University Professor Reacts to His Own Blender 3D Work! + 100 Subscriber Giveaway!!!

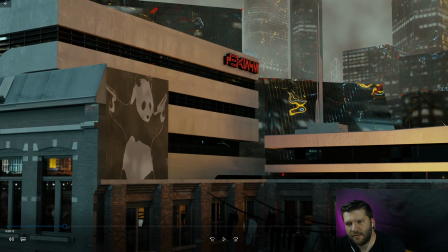[4:04]
I think it helps add to the realism of the scene, but also, what the hell would we have been using to replicate this camera movement? A crane on a really windy day.
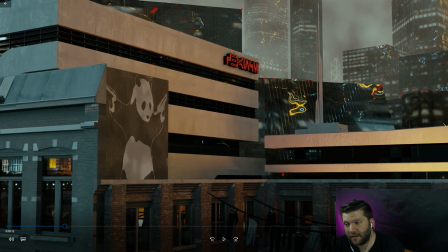[4:18]
That I think this was the first time I played with the noise modifier for the camera movement, which is amazing. But kind of funny when you think about it and try to break that down.
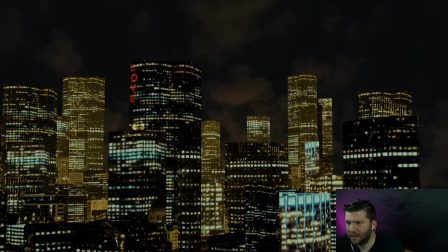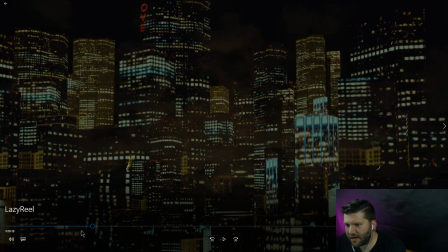[4:41]
All right, so that little shot right there, a couple seconds.
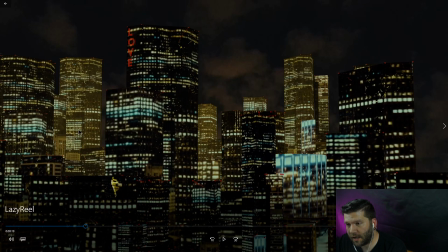[4:46]
All of these assets were from Ian's city modeling tutorial. I think it's just a shot of the Chicago skyline that's been mapped onto all of these faces. But there was definitely, this was the very first,
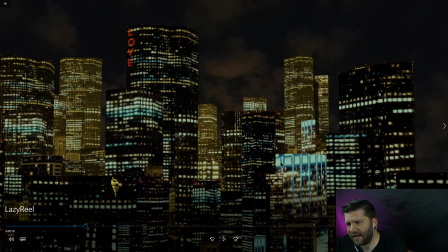[5:05]
maybe the second thing I had ever done in Blender. I hadn't done the donut yet up to this point. So I was having some issues with the color of the fog, really changing the color of the buildings,
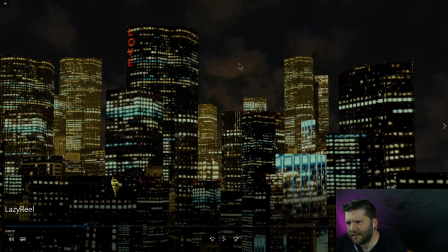[5:19]
and not getting the sky to move in the same way that I had the background move. In retrospect, the sky shouldn't move at all, right? It's not as if the sky moves.
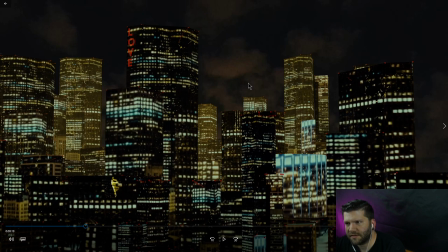[5:33]
But again, you know, the camera movement was meant to emulate a helicopter shot, which I wanted to make sure that we could hear the helicopter, but you can't quite hear it.
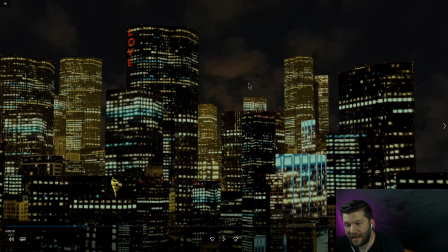[5:49]
I'm not great at sound design. I'm trying to get better because that's something that I really care about. Let's keep watching.
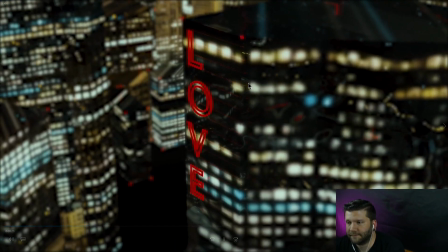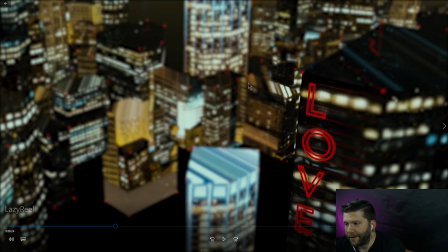[6:06]
All right. So this part of the shot, again, really great. Not too bad to do. Flickering neon again, right here from Ian's tutorial. The whole scene probably has this same asset duplicated probably 10 times.
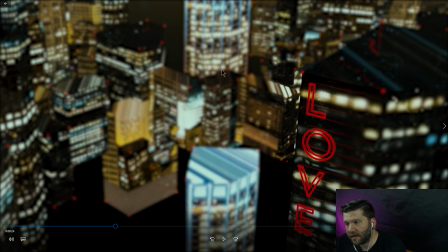[6:23]
You know, different orientations and different scales. The addition of the blinking beacons to the buildings, not hard to do at all. I think it adds a lot of realism, but not when they show up on the bottom of your buildings over here.
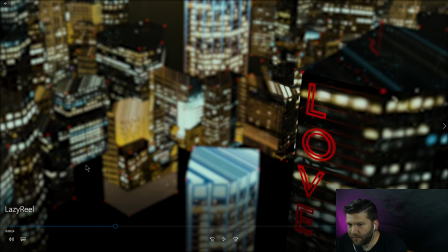[6:43]
That's kind of strange. Also, the perceived street level apparently has nothing going on, and then the images projected onto the shapes here are, of course, stretched across the top faces.
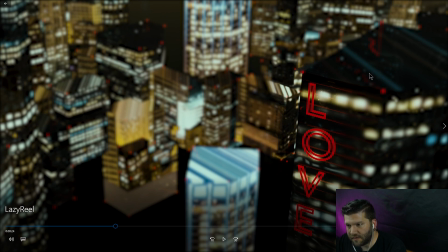[6:58]
If I were to go in and redo this, I would definitely remap the tops of these buildings. Maybe this one's okay. We can kind of think, oh, that's just a reflection. But these ones here are very clearly just stretched textures. So I would definitely fix that.
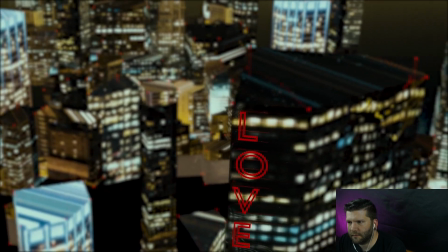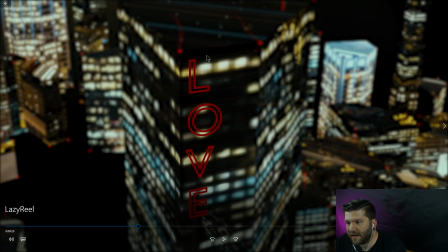[7:19]
Yeah, and then playing with the camera move and the camera focus, I think helps draw the attention to the neon while hopefully, you know, blurring out the things which obviously don't hold up under scrutiny.
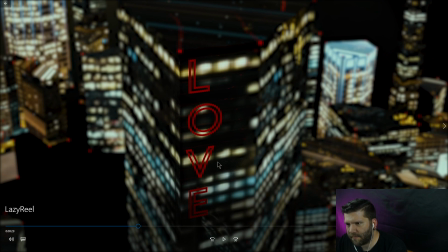[7:35]
But then also the image texture itself on the main building right here is a little bit low res. So I would, you know, probably try to find a better image or take it myself.
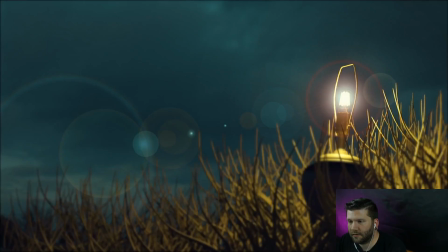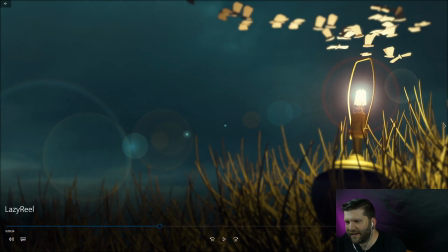[7:52]
Oh boy, the moths. So I think there's, you know, maybe a couple good things about this, but in general, it's my least favorite scene. First thing I notice is the terrible sound of the moths.